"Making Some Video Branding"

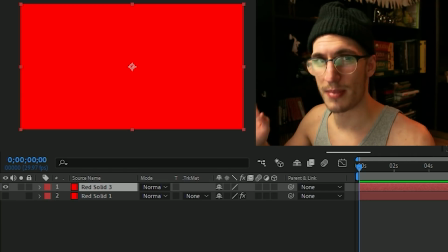If it's black or white, it's gonna fall into weird territory. You don't wanna mess with that just because it's black or white and you won't be able to see some of the effects.
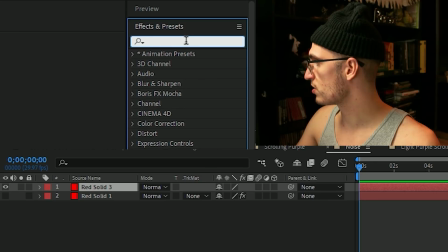You'll see why. You throw on a fractal noise, which is from our effects and presets.
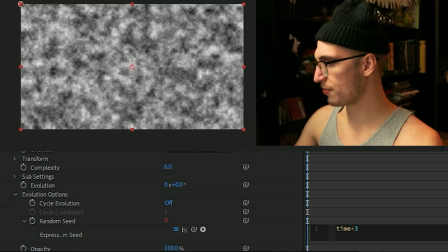As I do, we set a random seed of time to 3 so that this moves.
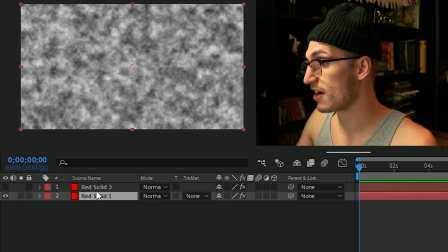And that's essentially what we have here. It's just, you can mess with a lot of the settings in your noise, so you can make it your own.
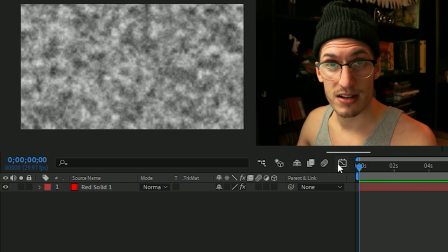You could make it more dramatic by having a harsher contrast between colors, or you could have it be simpler and less noticeable, which is a much more powerful effect when you think about it in terms of backgrounds.
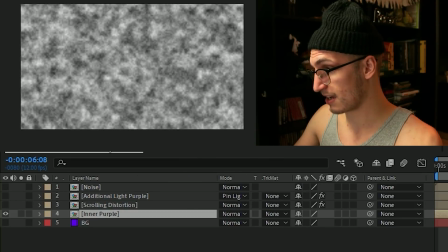And we'll see when we go onward that's exactly what happened here. We have this little hunky-dory guy.
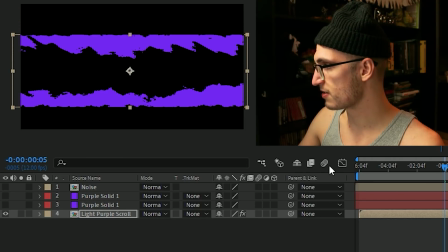I shrunk him, as I told you, just because I wanted this to be here. And then I added these two on the outside,
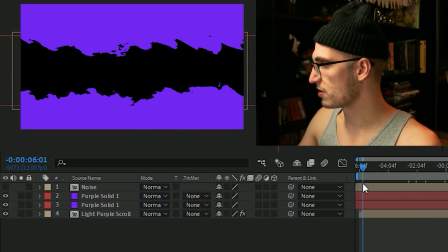just because I wanted it to look like a laser beam, which, that's what you could use it for. If you sped it up, you made it more harsh in terms of the mask, that's what you would get. So then all we had to add was a displacement map, which you grab from your effects.
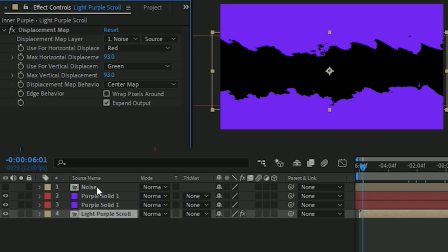Make sure the linked layer is your noise. So you select that, bada bing, bada boom, we get the crazy movement.
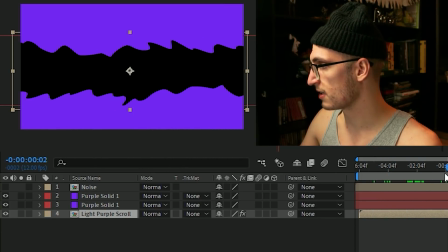Along without any of that, it's just the moving mask, and it looks just embarrassing. But the addition of this changes it to be something completely different. So this is what we have all together.
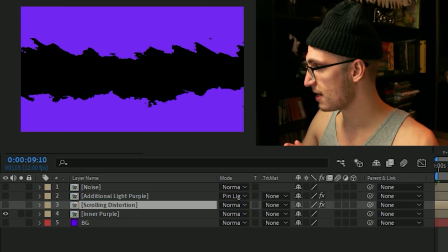After the noise, it moves, it's pretty. That would be enough, honestly.
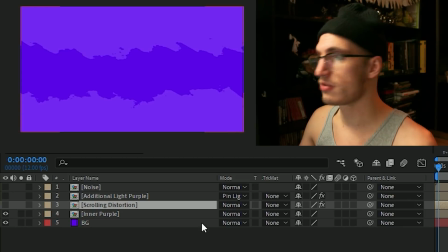But then we added a background to give it that sort of depth. If you've seen At the top of my thumbnails, there's actually some mysterious coloring.
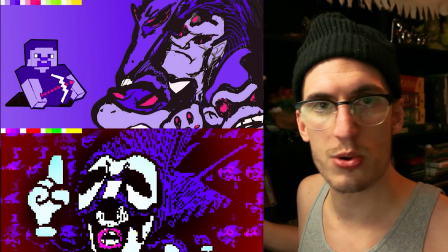What is that? Who threw that there? Are we getting sued? No. What that is actually my palette.
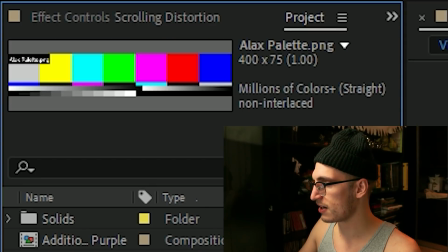I just designated a palette. I don't think it's... Oh, well, that's awkward. Essentially, I wanted to establish a palette, and it was very simple.
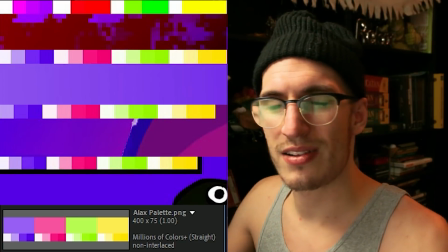I made sure that it was sort of around the angle. I wanted it to be only 4 colors.
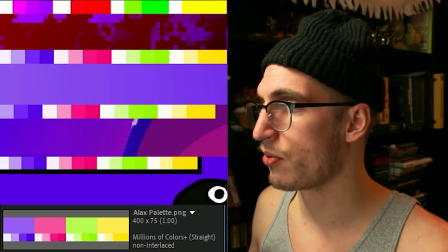Purple as the main centralized color, with red and yellow being the 2 supporting colors.
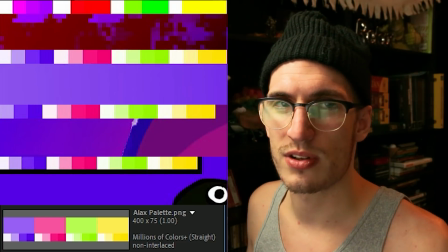Green, I mean, I can use green sometimes it's not beneficial. I only like to work with 3, and then the hues within them.
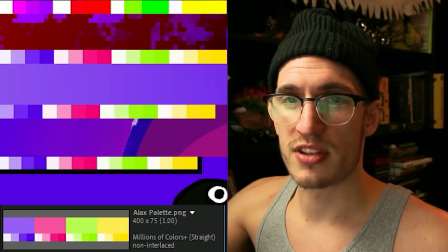Making this little image, the palette at the top corner there,
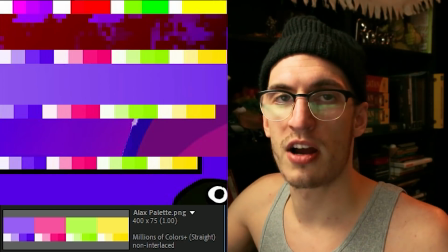that makes it so I can always eyedrop tool everything for my projects, and so I don't ever have to like, oh, what color am I going to use?
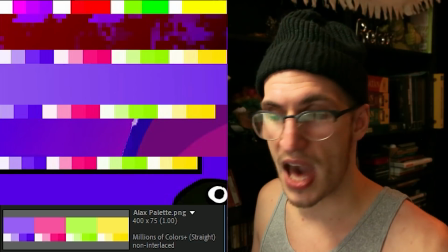It's always set within the palette. And that's what I did for these purple waves.
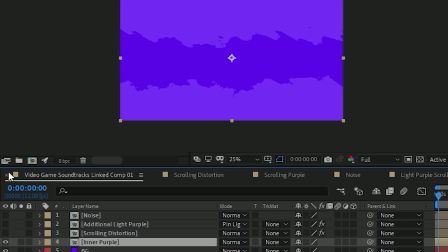I set the background, I set this one, and then we have this one, and then this one. The additional layers on top of this, I did the exact same thing we did for the first wave, and then I just changed up the masks.
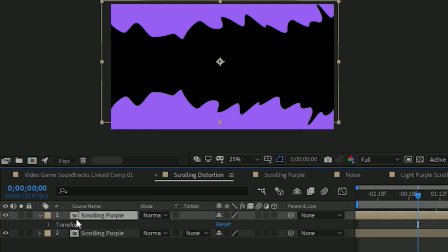So going inside of the other distortion, again, it's just duplicated. We go inside once more.
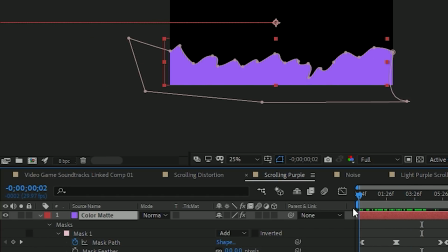It is, I don't even think it's the same one. I don't think it is. I think I made 2 separate ones because they're different colors.
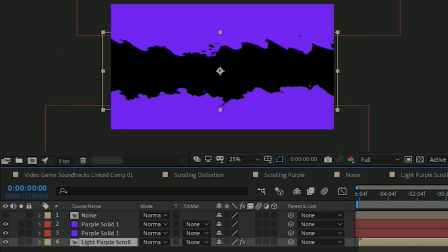Yeah, they look kind of similar if I'm being honest. I don't remember.
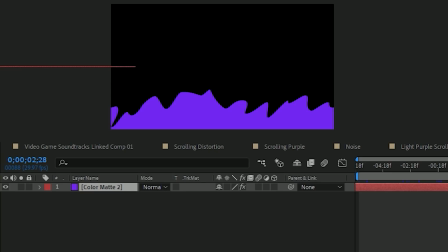It's not like I memorize every mask I make, but overall, that's how this came to be.
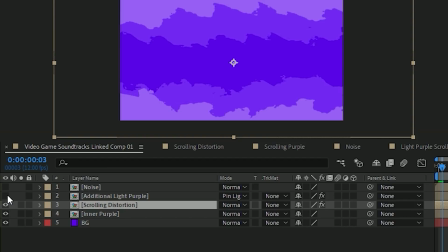This one, sorry, I didn't really mention.
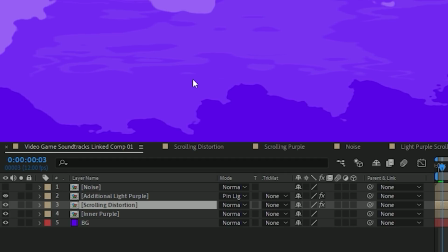This one is very hard to notice, but it really adds to that like wave sort of distorted plasma look when you have it as a pin light.
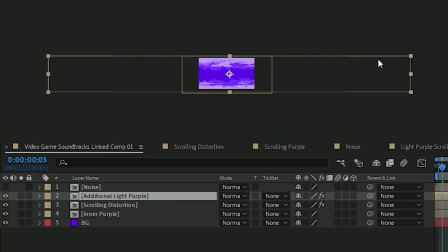So this is again another indispensable tool, and you can see I did some neck shit where I like stretched it so it looks really wonky,
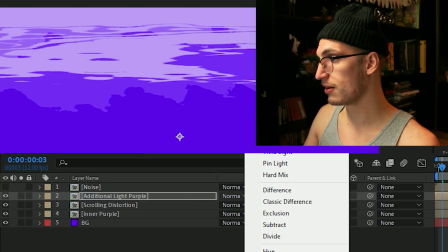but these overlays are so good. They are so good for setting different feels for a video. You can change a single edit with just an overlay, and I love doing it. I love experimenting and learning about it even more. What was it? It was pin light, right?
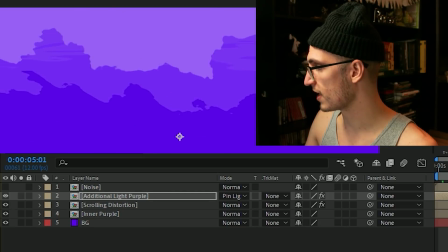Here. And overall, it gives it this sort of like cool, sort of different look.
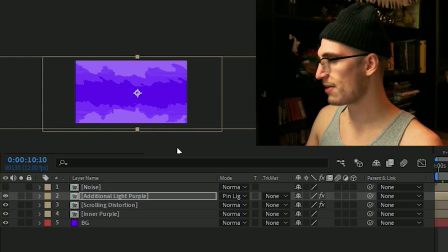And that was sort of it.